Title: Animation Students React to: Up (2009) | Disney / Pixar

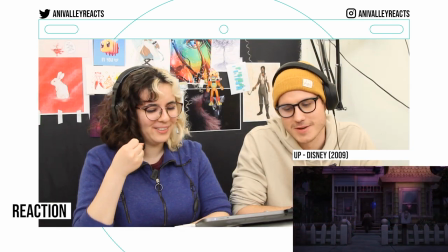4:13 Why would you stand there with a balloon in the middle of the church? Hi Georgie.
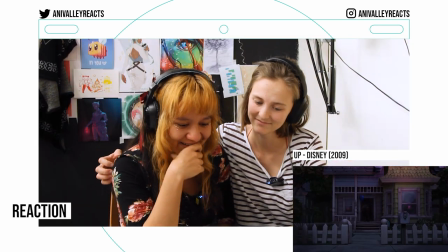4:19 This is the saddest shit ever bro. Why did they put this into a children's movie?
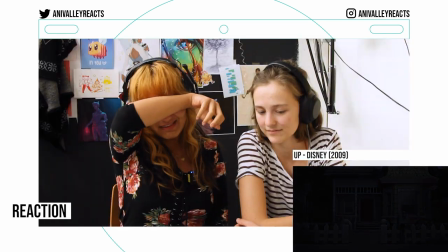4:25 Oh, I'm sorry. This is terrible. Fuck you for doing this.
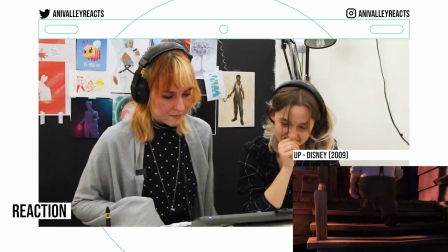4:31 Oh, God. Oh, no. Music stops. No, you won't show us that part, too, will you?
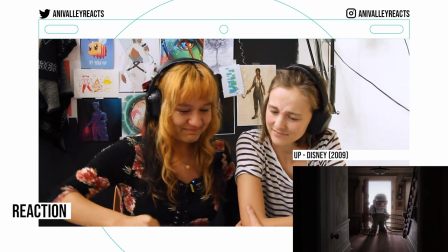4:41 I love how tiny he is. Oh, that's at the end.
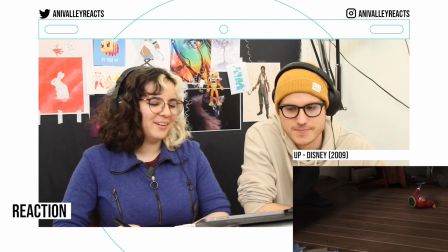4:47 Oh, okay. Okay. I was like,
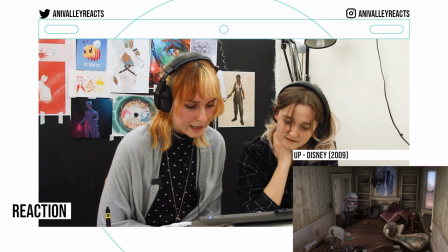4:49 what happened? i can't remember this timeline like that the only color in the volume as far as i remember in the in the movie like
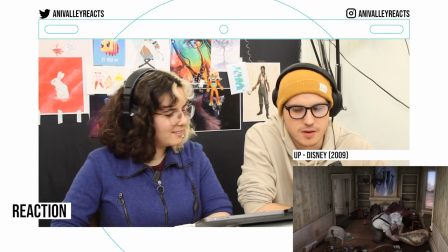4:57 his wife comes back from the dead and it's like a zombie film i think so right
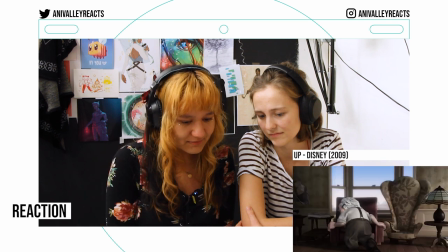5:01 rather bluish to reflect how sad he is cheers
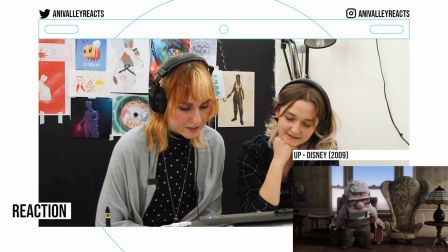5:06 it looks very cgi i mean of course it looks cgi but looking at it it's like very cgi oh man his fingers are square too yeah It's so quiet.
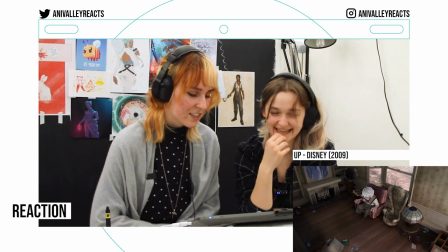5:21 Yeah, which makes it worse. Yes, that's one of the tactics, you know.
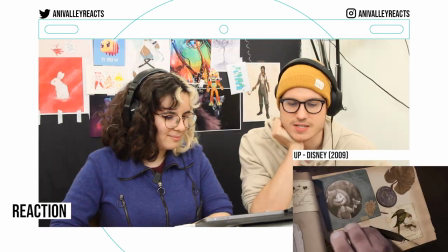5:27 Dude, this part here destroyed me. It's a nice design though. Did they draw this as a kid?
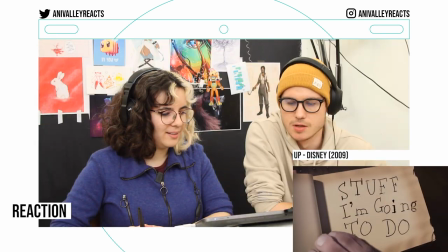5:33 She's so cute as a child. Stuff I'm going to do. Die.
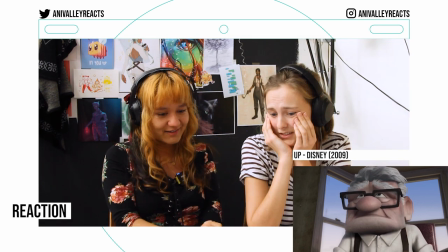5:42 Same dude, same. Oh no, he's crying. Look, even he's about to cry because of your comments.
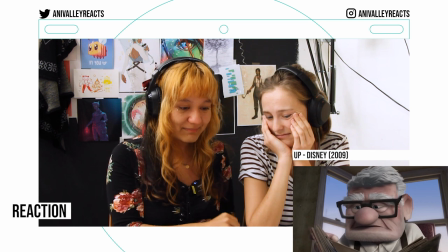5:51 Can I just appreciate that the main character is an older person?
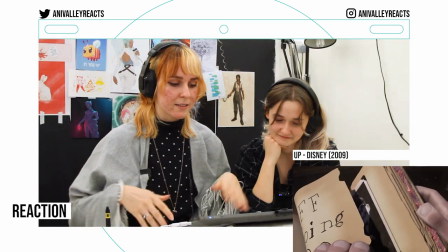5:56 Breathing exercises.
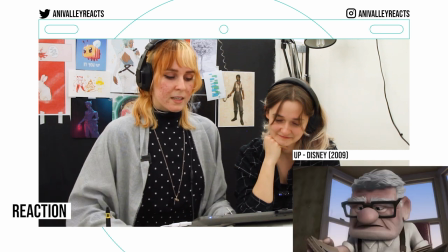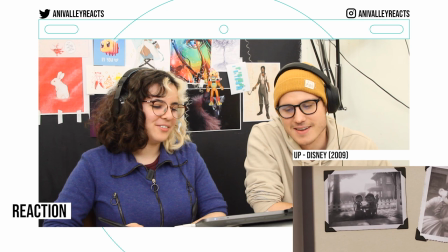6:03 Oh god, this is real. After all these years, he never thought about moving that one page.
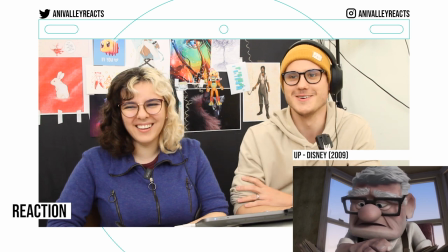6:11 Trauma, you asshole. I'm in so much pain.
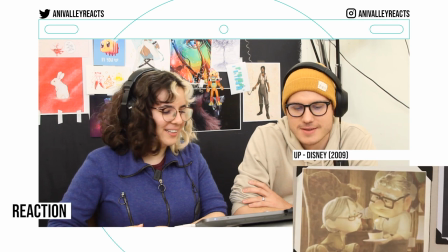6:15 I'm coping with this comedy right now. We have to be the balance.
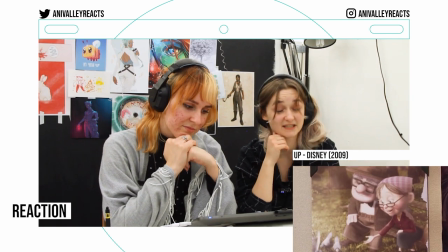6:20 Everyone else is crying. This is why I like to take pictures, though. Dude, I keep telling myself that I should.
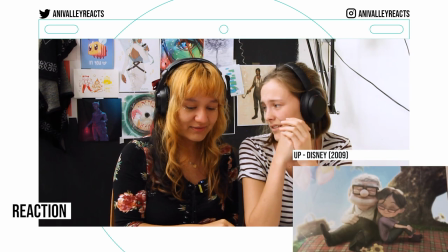6:26 I really want to get like a shitty digital camera. They had to do several models in 3D.
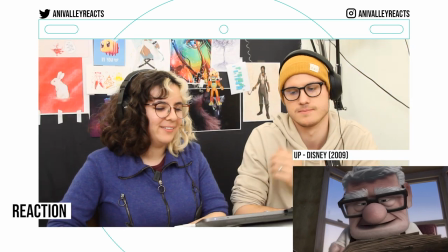6:32 If I would have reacted to Roya, I would probably cry right now. I appreciate his big nose.
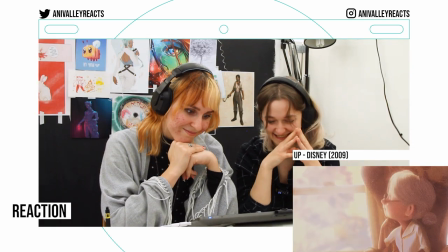6:38 The power of a theme. What do you know about that? Of a light, what do you know?
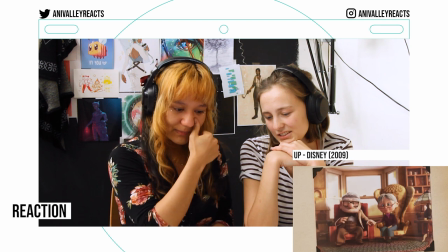6:44 Look at the bloom on this. This is just so sweet. It's cute though, yeah.
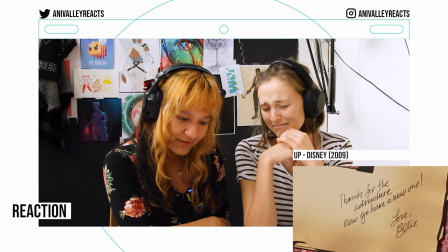6:53 Thanks for the adventure. Now go have a new one. No.
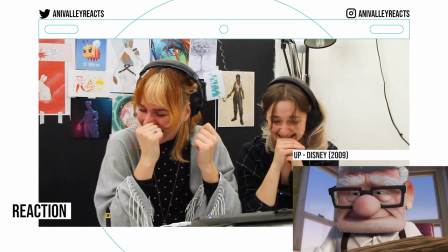6:59 Fuck this. I am in so much pain. I don't want to react to this anymore.
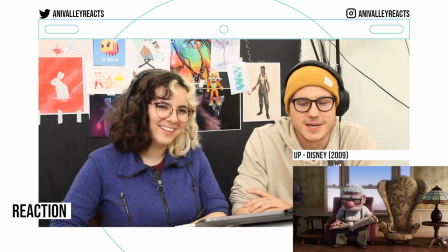7:07 Why does his finger look like thumbs up? Now he's gonna be Steve from Minecraft. My new adventure!
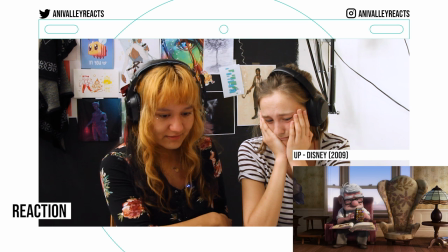7:14 It feels like stop-motion because the like the textures are a bit bigger.
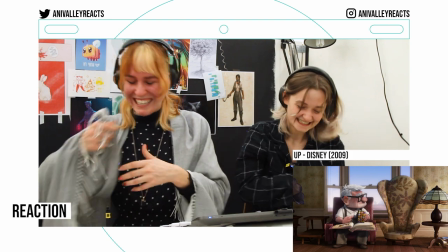7:19 Oh it's the end. It's so slowly paced that you don't realize. Oh my fucking god. Both of you literally suck. I'm sorry. This was the beginning scene of the 2009 film Up. The movie is directed by Pete Docter. The score of the film is composed by Michael Giacchino. the score here is called married life character design he is a square
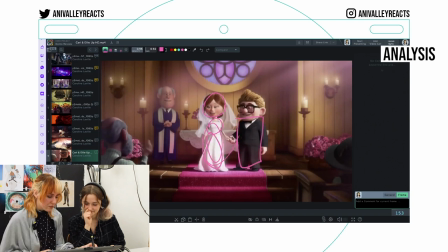7:47 man and she's very round and very bubbly and then this is her family they're all very
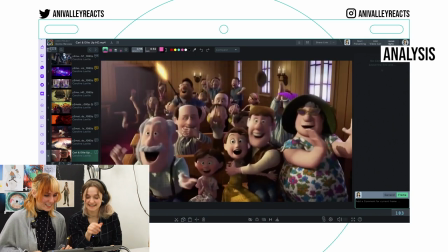7:53 bubbly too oh my god he has a rifle yeah and then we have carl
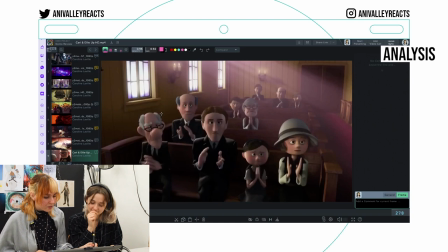7:58 who is a box and his family was just like yeah congratulations but also it's very nice because it means opposites attract and they complete each other
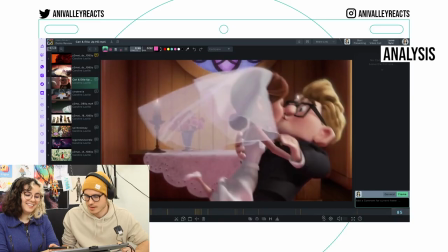8:06 kissing with their eyes open that's creepy that's serial killer See your regular vibes right there.
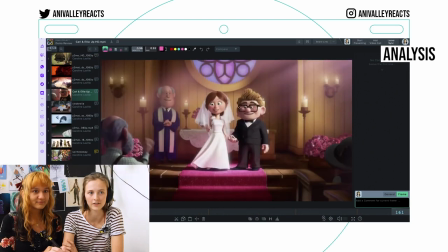8:13 He is like THE example for character design that is always used for squares in character design. Square because he's stable and his personality is also very stable.